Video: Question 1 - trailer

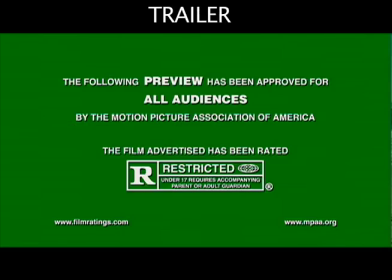(0:00)
It is conventional for horror trailers to be non-linear. This is a convention that I used in my trailer.
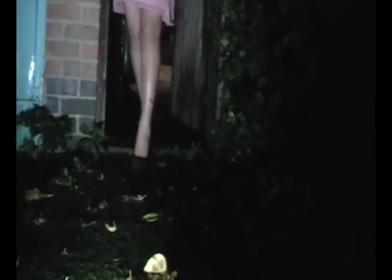(0:06)
I mixed up the order of it, but decided to keep a little bit of the equilibrium at the start so that Todoroff's theory was still evident. It is also conventional for the shots in torture films to be short close-ups with longer shots at the start.
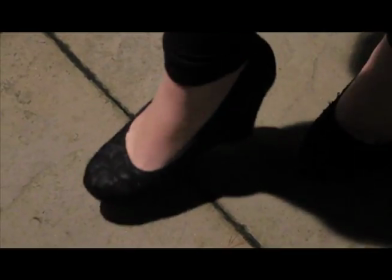(0:18)
I developed this convention. I used lots of short close-ups, but put the longer shots at the end.
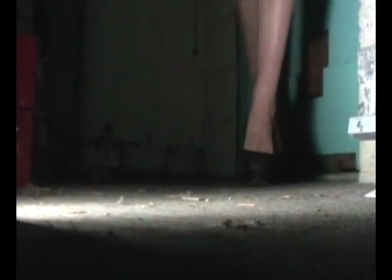(0:25)
I did this because I wanted the pace of my trailer to be different, and I wanted to reflect the reverse narrative, female torturer, in the trailer itself. The first section of my trailer starts off with the green screen, and then the animated logos of the institution, distributor and producer.
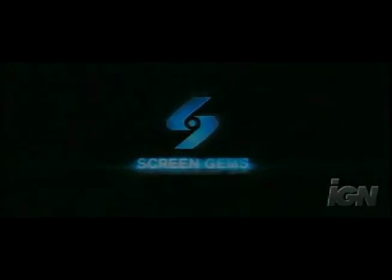(0:40)
This is conventional with film trailers, and makes the overall product look more professional.
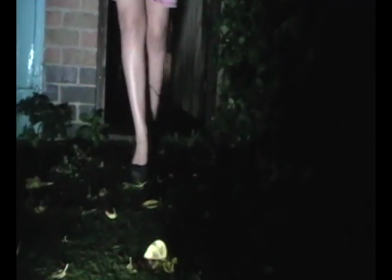(0:46)
The first 4 shots of my trailer are relatively slow and don't hint at the genre of the film.
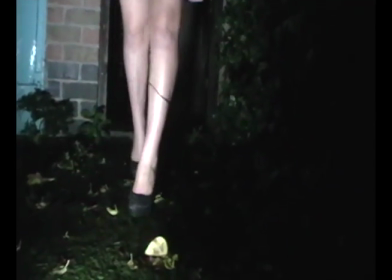(0:52)
This is the equilibrium part. The shots don't show the full face of the main character in order to create enigma around whom the torturer is.
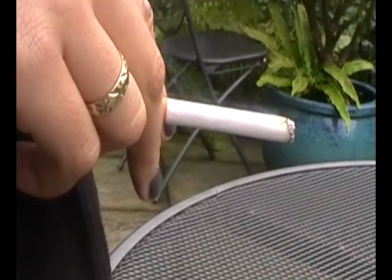(1:00)
These shots show a little bit about the torturer before showing the audience some of the things she does.
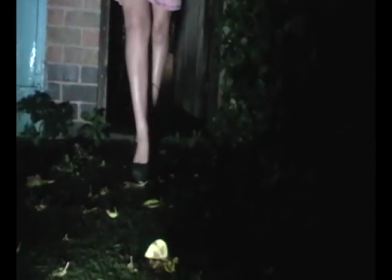(1:05)
There is a high-pitched noise throughout this trailer,
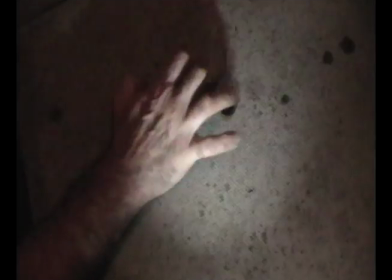(1:13)
which layers up as it goes on. The first shot just has the high-pitched noise, and as the second shot comes in, there's a deep bang, which is synchronous as the shot comes in.
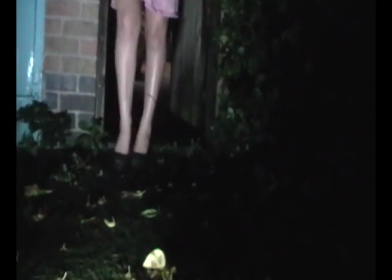(1:25)
The second shot is of the gate from shot 1, but this time a woman walks through it.
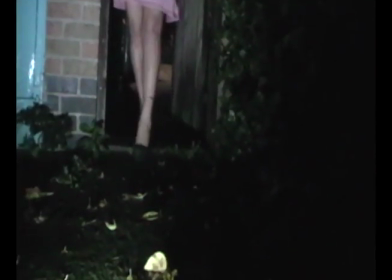(1:31)
There is dialogue over this shot that says, "Oh, don't worry, I'll be back."
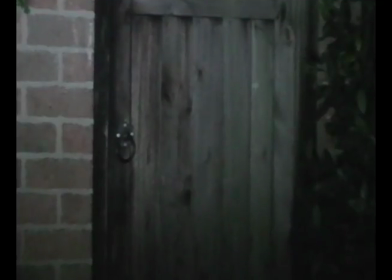(1:36) "Oh, don't worry, I'll be back."
This implies that the torturer is leaving the victim alone, but will come back.
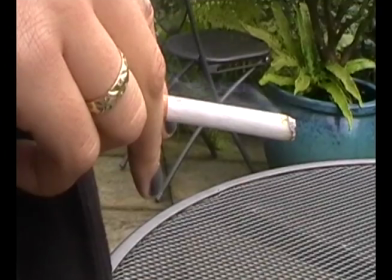(1:45)
The next 2 shots show the main character outside. These shots tell the audience a little bit about the main character before they find out that she is the torturer. After this section, the shots get significantly more gruesome, which is typical for torture films.
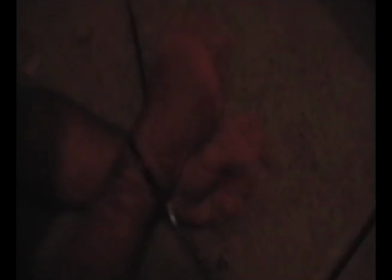(1:59)
The next shot is of a man's hands tied together. This implies that he is the victim. The man's hands are struggling and writhing around to imply he is trying to get free.
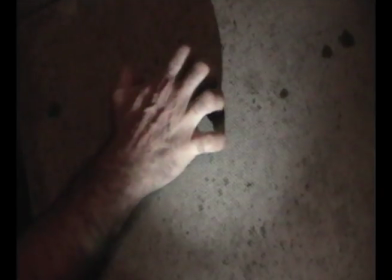(2:07)
The audio with this shot is carried on from previous shots, but has been layered a little bit.
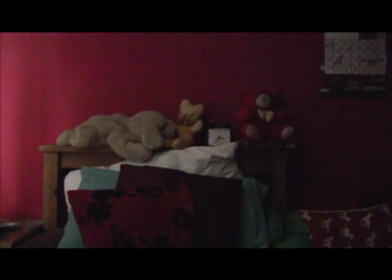(2:15)
It has a heavier beat to which I made sure was in sync with the shots coming in and out. After this shot of the hands is the first caption. This caption reads, "She won't let." This is part of the tagline and tells the viewer more about the narrative. Each caption shot alone creates more enigma because they all create questions that the viewer will want to have answered. The caption shots flicker and jump, which adds to the atmosphere of the film. There is dialogue over the shot of the man's hands that says, "It can't go on."
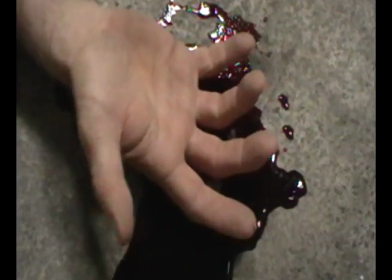(2:49) It can't go on.
And this creates more questions for the audience and in turn creates more mystery.
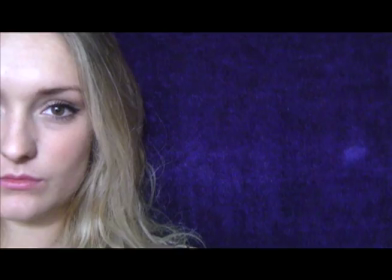(2:55)
The next caption shot then fades in and reads, "The stereotype." This caption is another section from the tagline and starts to answer some questions for the viewers.
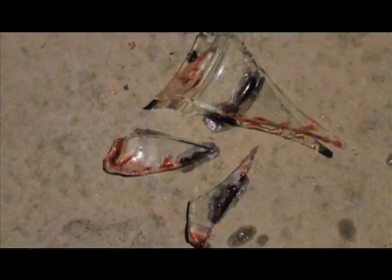(3:04)
From the end of the weapon shot and during the fade into the start of the caption shot, you can hear a man screaming.
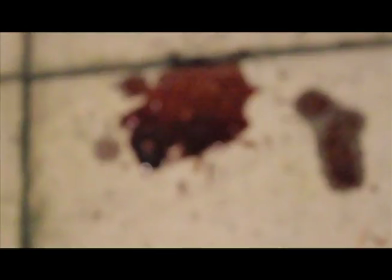(3:13)
Even though the shots don't show a man screaming, the audio works with it because it implies the pain the victims would be feeling.
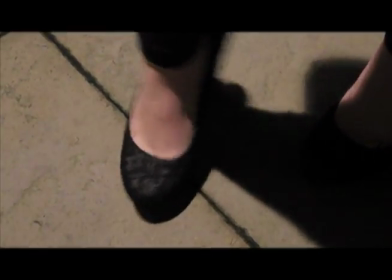(3:21)
Straight after the second caption is a shot of a high heel putting out a cigarette on the floor. The shot then fades to black for a few seconds and the next shot cuts in suddenly.
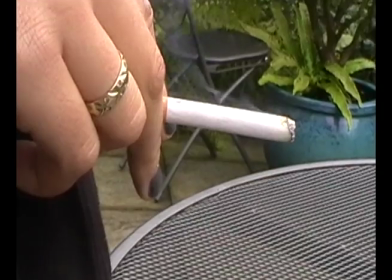(3:29)
This is of the main character looking down on the camera to imply she is looking down on the victim.
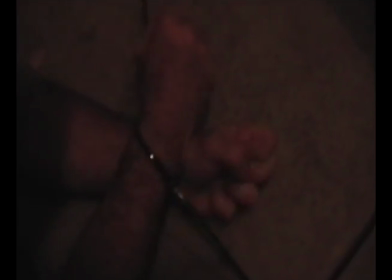(3:34)
The audio in these shots is getting heavier still. The next shot is of a child's bedroom to hint at the torturer's background, and the dialogue over the top says, "It's all coming back to me now."
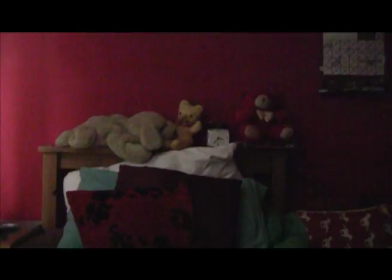(3:51)
These shots are there to try and tell the audience about her background, and possibly tell them why she ends up doing what she does.
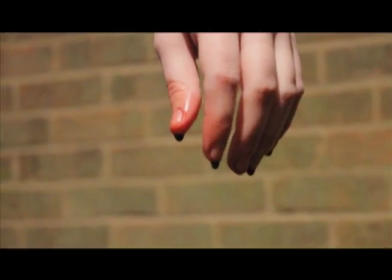(3:58)
This shot fades to black for a split second, and a shot of a woman's hand is seen with blood dripping from the fingers.
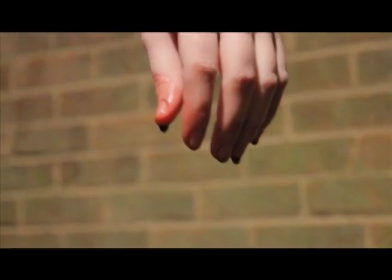(4:04)
This then cuts to a split second shot of a female eye.